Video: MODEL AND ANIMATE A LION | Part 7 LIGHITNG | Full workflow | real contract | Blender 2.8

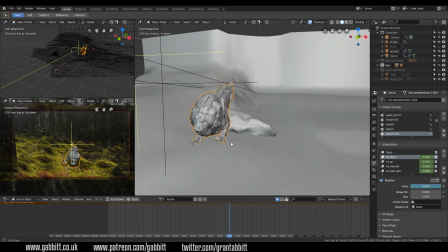[4:01]
It's very subtle at the moment and I might exaggerate this a bit more and
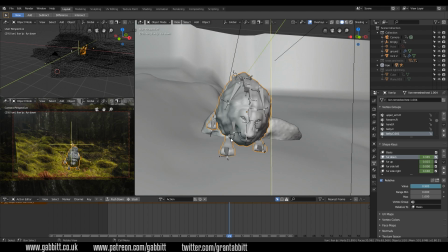[4:05]
maybe push some of these areas out a bit but I'm still experimenting with that aspect at the moment.
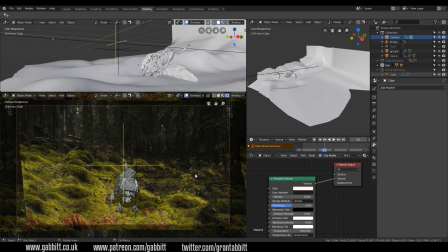[4:10]
So in terms of integrating my lion into the scene and trying to get it to look a bit more natural I'll bring back my trees and rocks
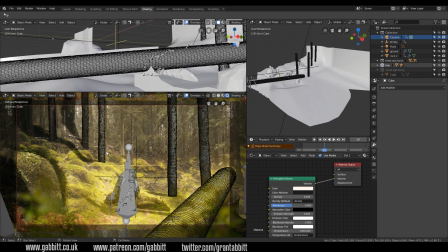[4:17]
and I'll show you that I've got a point light now so it's very bright like this and you can see that up in the sky up
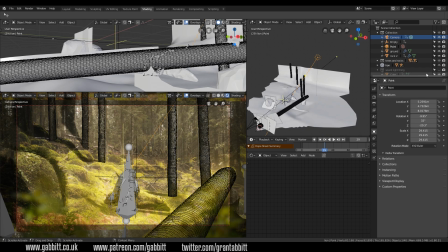[4:24]
here. It's very bright but when I add in this weird light thing as i've called it it's
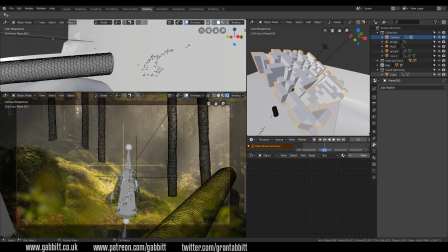[4:30]
shining through what's known in the industry as flags or cookies so they break up the light and make shadows cast in different areas
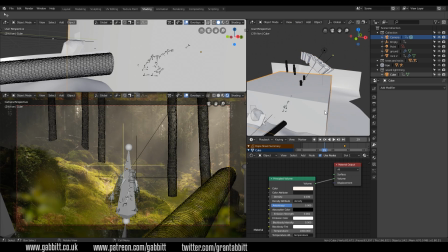[4:39]
i've also added a sort of volume box and it's just a big box with the principal volume plugged into the volume it's very low density of 0.03 but with a nice bright light it looks like the sun's shining through the trees and it gives it this interesting look.
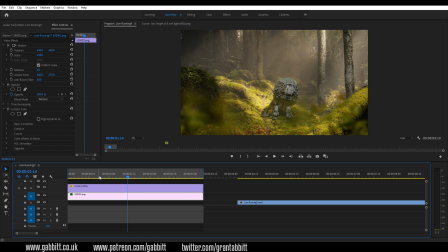[4:56]
It's got a sort of fantasy feel to it and in Adobe Premiere I've increased that fantasy feel by adding this overlay layer here.
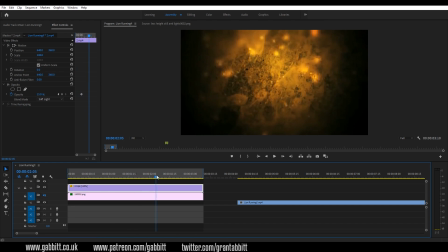[5:05]
So if I show you what that looks like, it's got this strange sort of glowing embers going across the screen and I've used a soft light overlay and put it down to 15% and
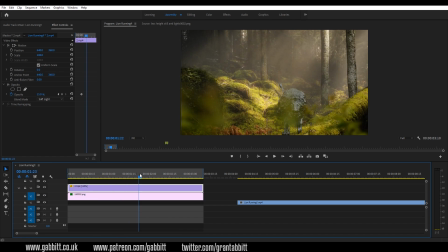[5:18]
you can just see that in the background adding a bit of sparkle and I've played a little with the color correction just to add some vibrancy to the greens so I'm slowly getting there and I'll be on to the next scenes pretty soon
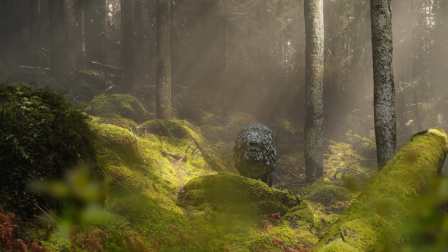[5:31]
like I say the clients fairly happy with this I'm trying to keep him up to date as much as possible especially the more I get into the project
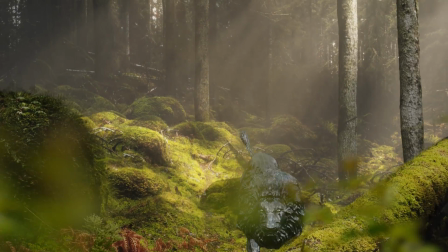[5:38]
the harder it is to make major changes so it's really important to keep up with the client make sure they're happy and keep the communication going.
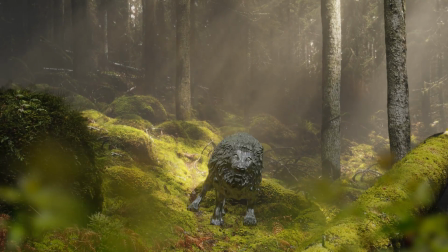[5:48]
So far it's been quite a big learning curve.
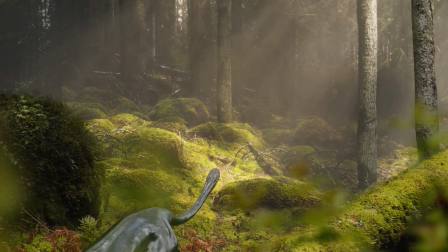[5:50]
Hopefully I've got some techniques down now so I can get on to the next scenes and they can be a bit faster than this one in terms of development.
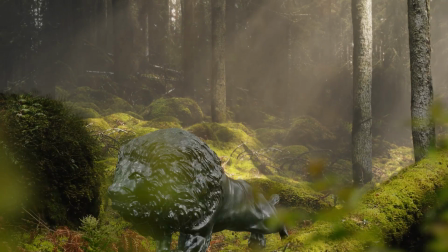[5:58]
Let me know of your thoughts in the comments below and hopefully next time I'll have a couple more scenes.
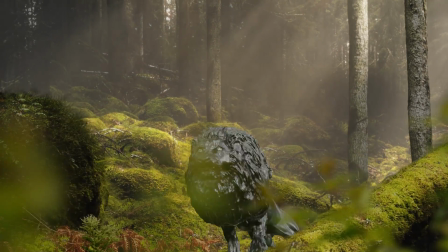[6:03]
So I'll see you next time.